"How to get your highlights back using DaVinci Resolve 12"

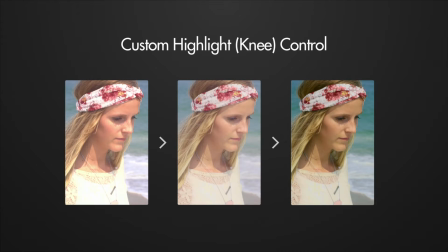0s
We're going to use the curves editor in DaVinci Resolve to try and make skin tones appear more natural by specifically addressing the highlight portions of the overall image.
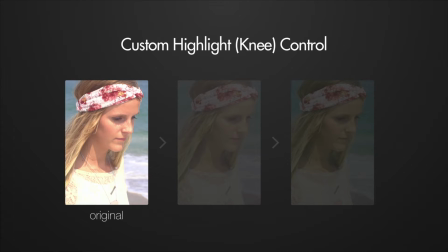11s
I accidentally overexposed this shot while using a Sony FS100. You can see the areas of her skin that are reaching overexposure are becoming discolored, and the highlights seem overall a bit too harsh.
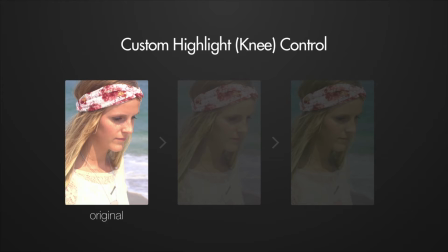25s
This is common behavior on a lot of different types of cameras, but mainly the ones that aren't geared towards cinema.
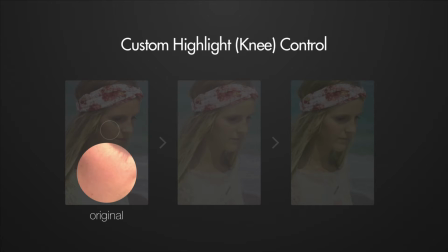31s
On a closer look, you can see where the bright area under her eyelid appears more yellow, whereas it shifts more towards a red hue further down.
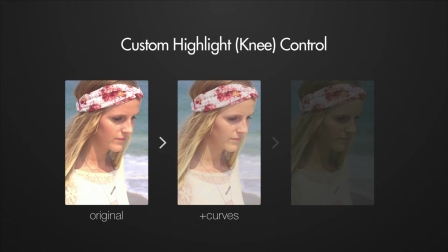43s
By using the curves, you can actually soften the transition from the midtones to the highlights by creating what's known as a knee.
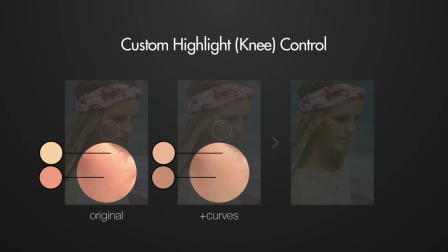50s
After applying the curve, you can see now that the transition from the midtones to the highlights is much less harsh.
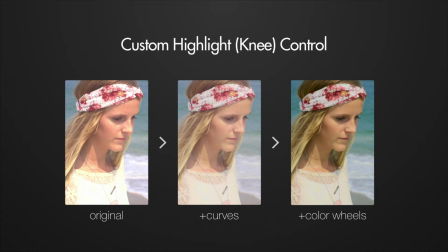58s
And here's the shot after adjusting the color wheels for a creative grade. You can see even with contrast introduced back in,
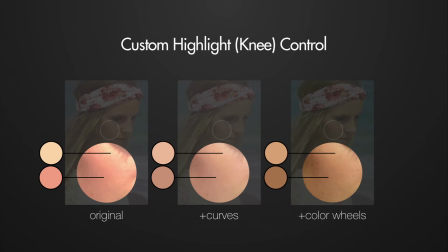66s
the hue shift remains under control and isn't quick to contaminate with the yellow of the original.
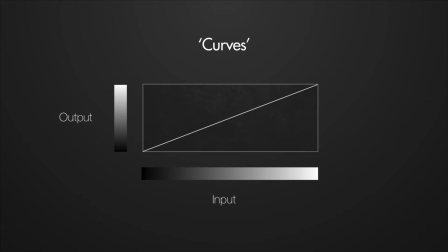74s
The custom curves editor in DaVinci, usually just called curves in other programs, will start out looking like this. The curve lets you assign any value to any other value by drawing points that make up a curve.
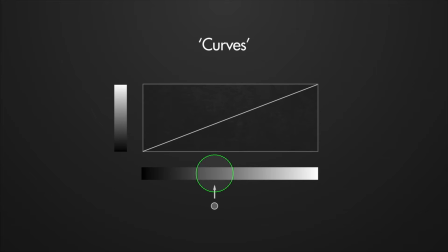89s
For example, if I want to adjust this value, I would click here. And if I want to map it to this value, I drag it up here. Now I've taken a mid-gray and brightened it, creating a curve.
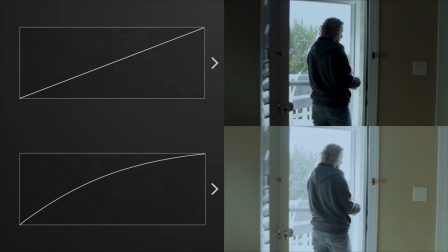104s
For this example, we're adjusting the red, green, and blue channels simultaneously, which is the default starting mode for most apps.
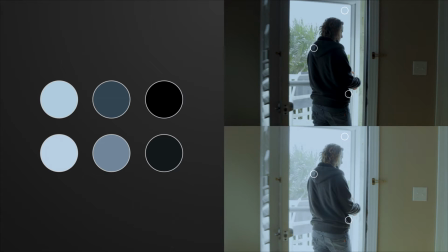113s
Sampling the same three spots on each image, you can see how the colors are affected. The midtones show a greater contrast than the dark and light tones, since that was the part of the curve most being manipulated.
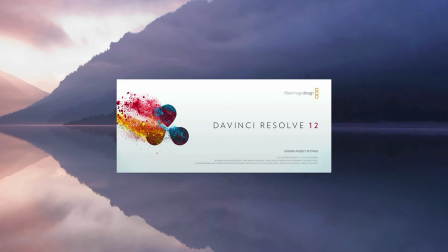126s
So let's open up DaVinci Resolve to see how we can use curves to flatten out the highlights of this shot.
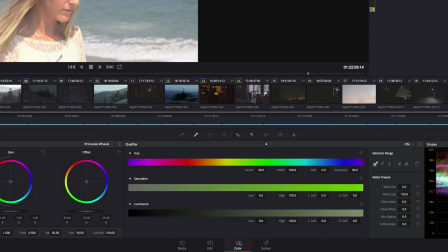133s
From within the color section of DaVinci, make sure the curves icon is selected.
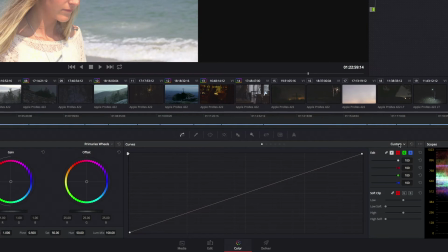139s
Just below that, click the dot to the far left or use the drop-down menu to the right of the dots and select Custom Curves.
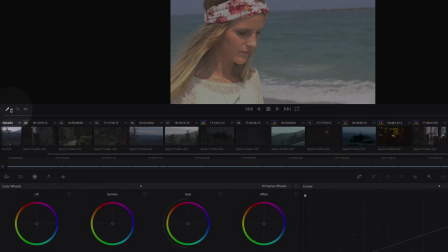148s
A really handy way to pinpoint problematic highlights and many other issues is to use the color picker.
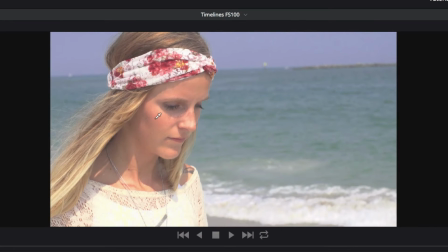155s
Clicking anywhere in the image will plot that pixel's value to the curve. What I want to select is the value just below where the color starts contaminating to yellow on the cheekbone.
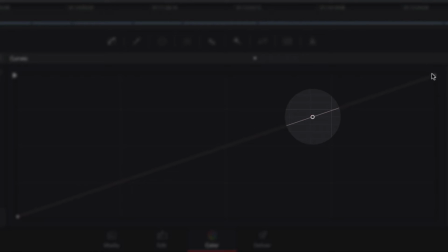168s
Now we know where that value lies on the curve and we can manipulate it, or in this case manipulate the values around it.
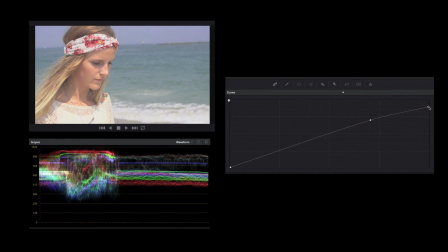176s
Judging this is mostly to taste, but keep an eye on the waveform and you'll see how much the highlights are being compressed. The best advice I can think of for this stage is to create a smooth curve to end up with a smooth result.
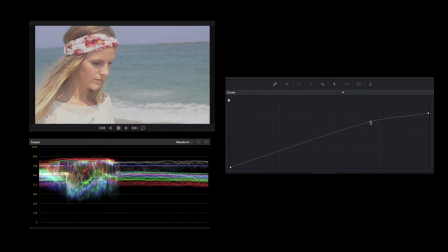191s
Like with most color adjustments, subtlety is hugely important when dealing with the curves.
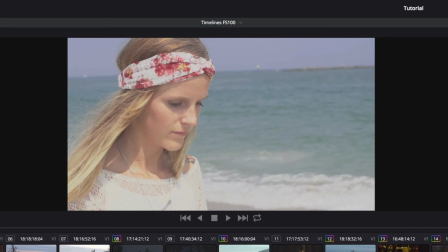198s
Press Command or Control D to switch the current node on and off to see the difference.
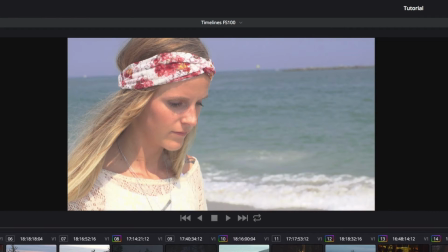204s
Notice how the highlights seem to pulse, since that's the main part of the image we affected.
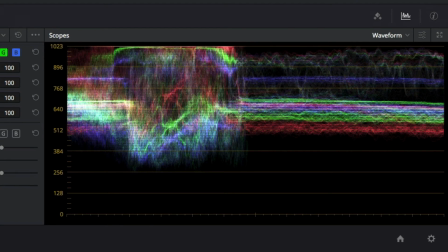211s
If we look at the waveforms for each, the highlight area of the original looks thin and stretched out.
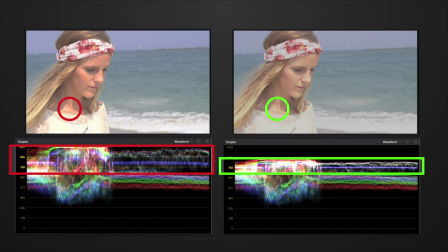217s
What this means is that the image from the camera is trying to cover a wide range of value with a more limited amount of data, and this creates that ugly steep jump from the highlights we're seeing on the original image.
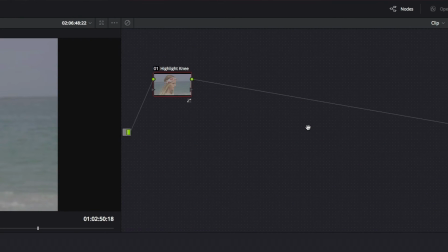230s
I want to add some contrast back into the image, so I'm going to go ahead and create a new serial node by using Alt or Option S.
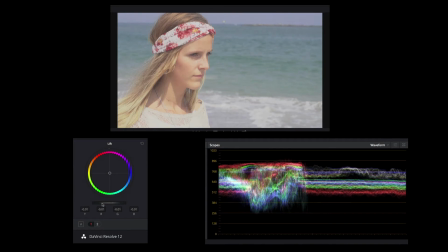240s
All I need to do is drag the lift slider downward. Just watch the graph.
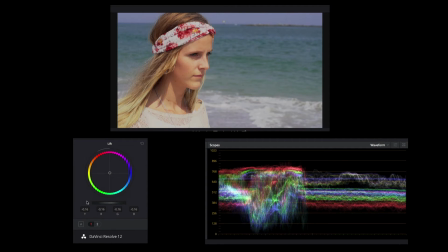245s
I want my waveform to get close to the bottom, but not touch the bottom.
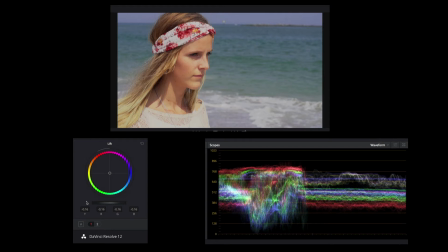250s
That way I'll make sure I'm not losing any data.
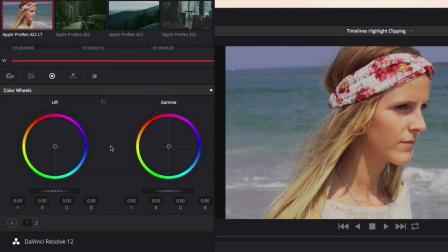253s
If I have no direction for the shot, which almost never happens, I'll just move around the wheels until I spot a look that I like. Adjusting shadow tones with the lift, I like the way this cyan makes the ocean look a little more blue and softens the magenta cast on the skin tones.
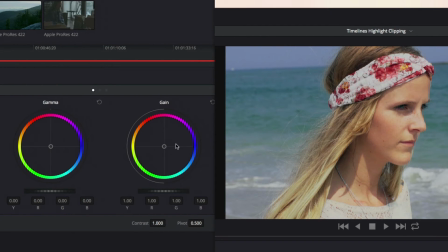272s
Now I'll adjust the highlights with gain. I cool them down a little bit, just like with the lift. Since most of the skin tones remain in the mids, the gamma has the biggest effect on them.
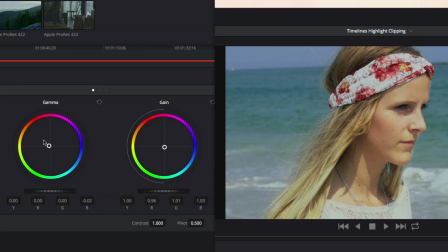291s
I like the look, but I think it's a bit too strong. You can dial back the strength of a node by going to the key tab and adjusting gain under key output.
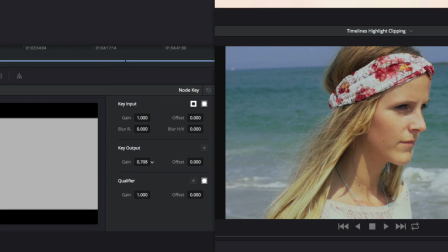306s
For cases like this, I usually like to take it to each extreme and then adjust it to somewhere in the middle to taste.
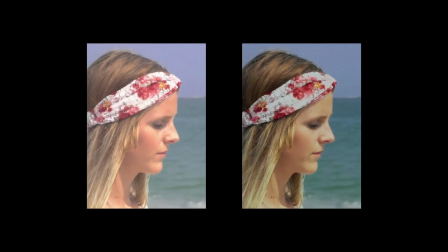316s
So here's the original versus the final. Even though I probably went too green on the skin tones, the skin still has a much more even,
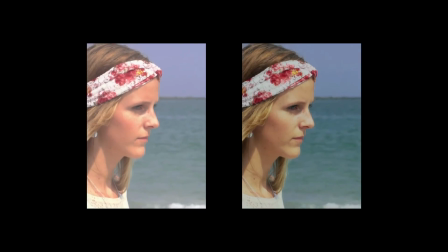324s
subtle gradation to it, which looks much better to me than the original does.
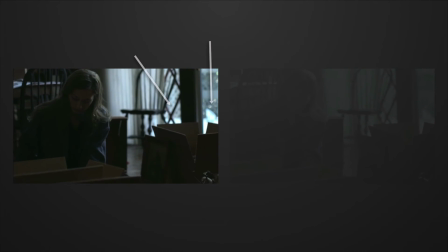331s
Now looking at some different footage from the same camera, again the highlights of the scene are too exaggerated.
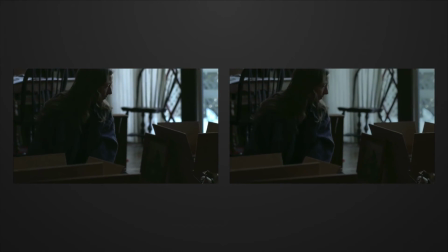338s
Using the same procedure, the result is again a much softer, less distracting transition to the highlights.
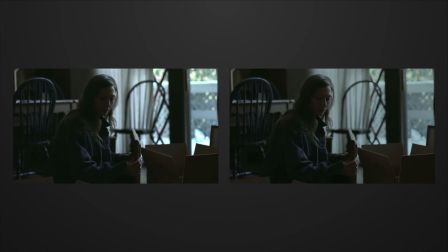344s
This gets us into a very practical benefit to the technique.
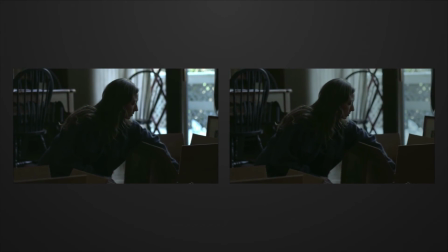347s
By taming the highlights, we're effectively controlling the contrast of that area, or more importantly, the composition of the entire scene.
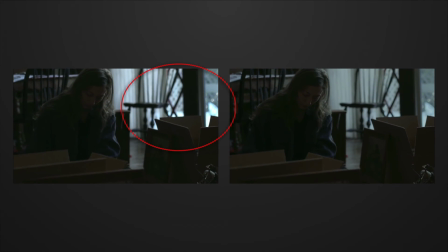357s
Now that the eye is less drawn towards the snow outside the window, it's more quickly able to land on the subject of the scene.
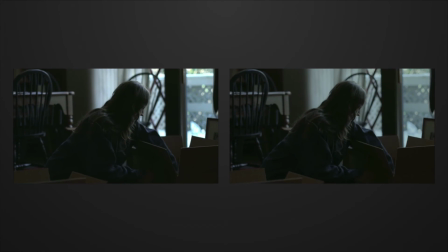363s
This is a pretty big deal, since cinematography is so much about directing the eye.
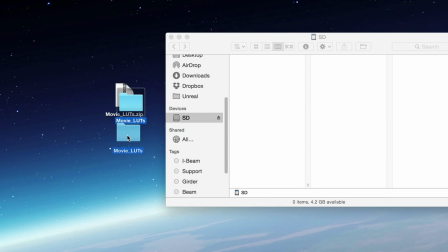369s
Now here's where SmallHD comes in. Since these kinds of techniques enable you to compose your shots differently,
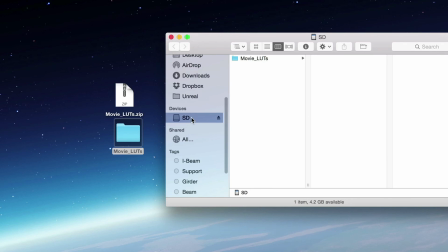376s
being able to view them in the field while shooting becomes even more important.
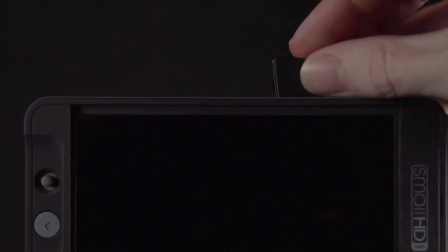381s
So in any of our new monitors,
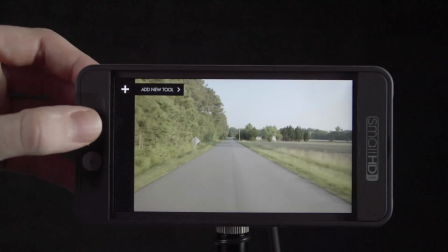383s
you can place nearly any type of 3D LUT files straight from DaVinci or other color grading software onto an SD card,
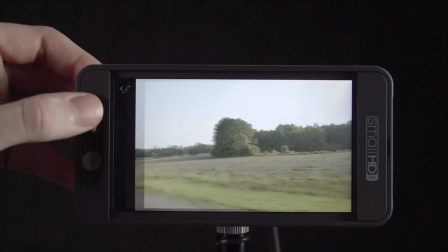391s
and the monitor will display them as you shoot.
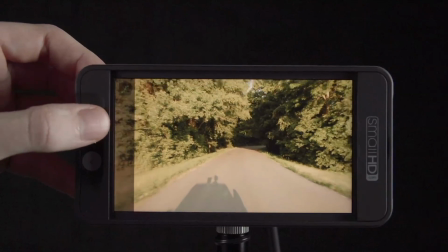394s
You can also place several looks on different pages and swipe between them to try out new ideas on the fly,
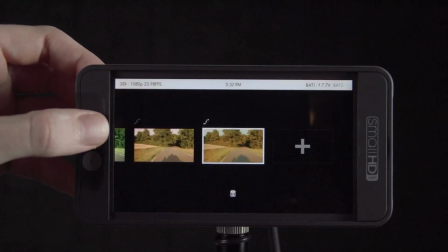401s
or to test out new techniques in real-world shooting conditions.
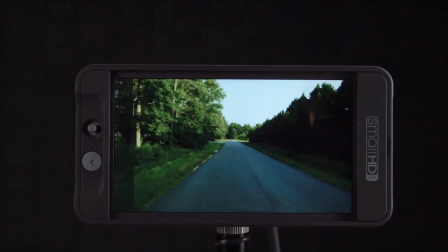407s
Feel free to subscribe to our newsletter for more tutorials, looks, and free firmware updates.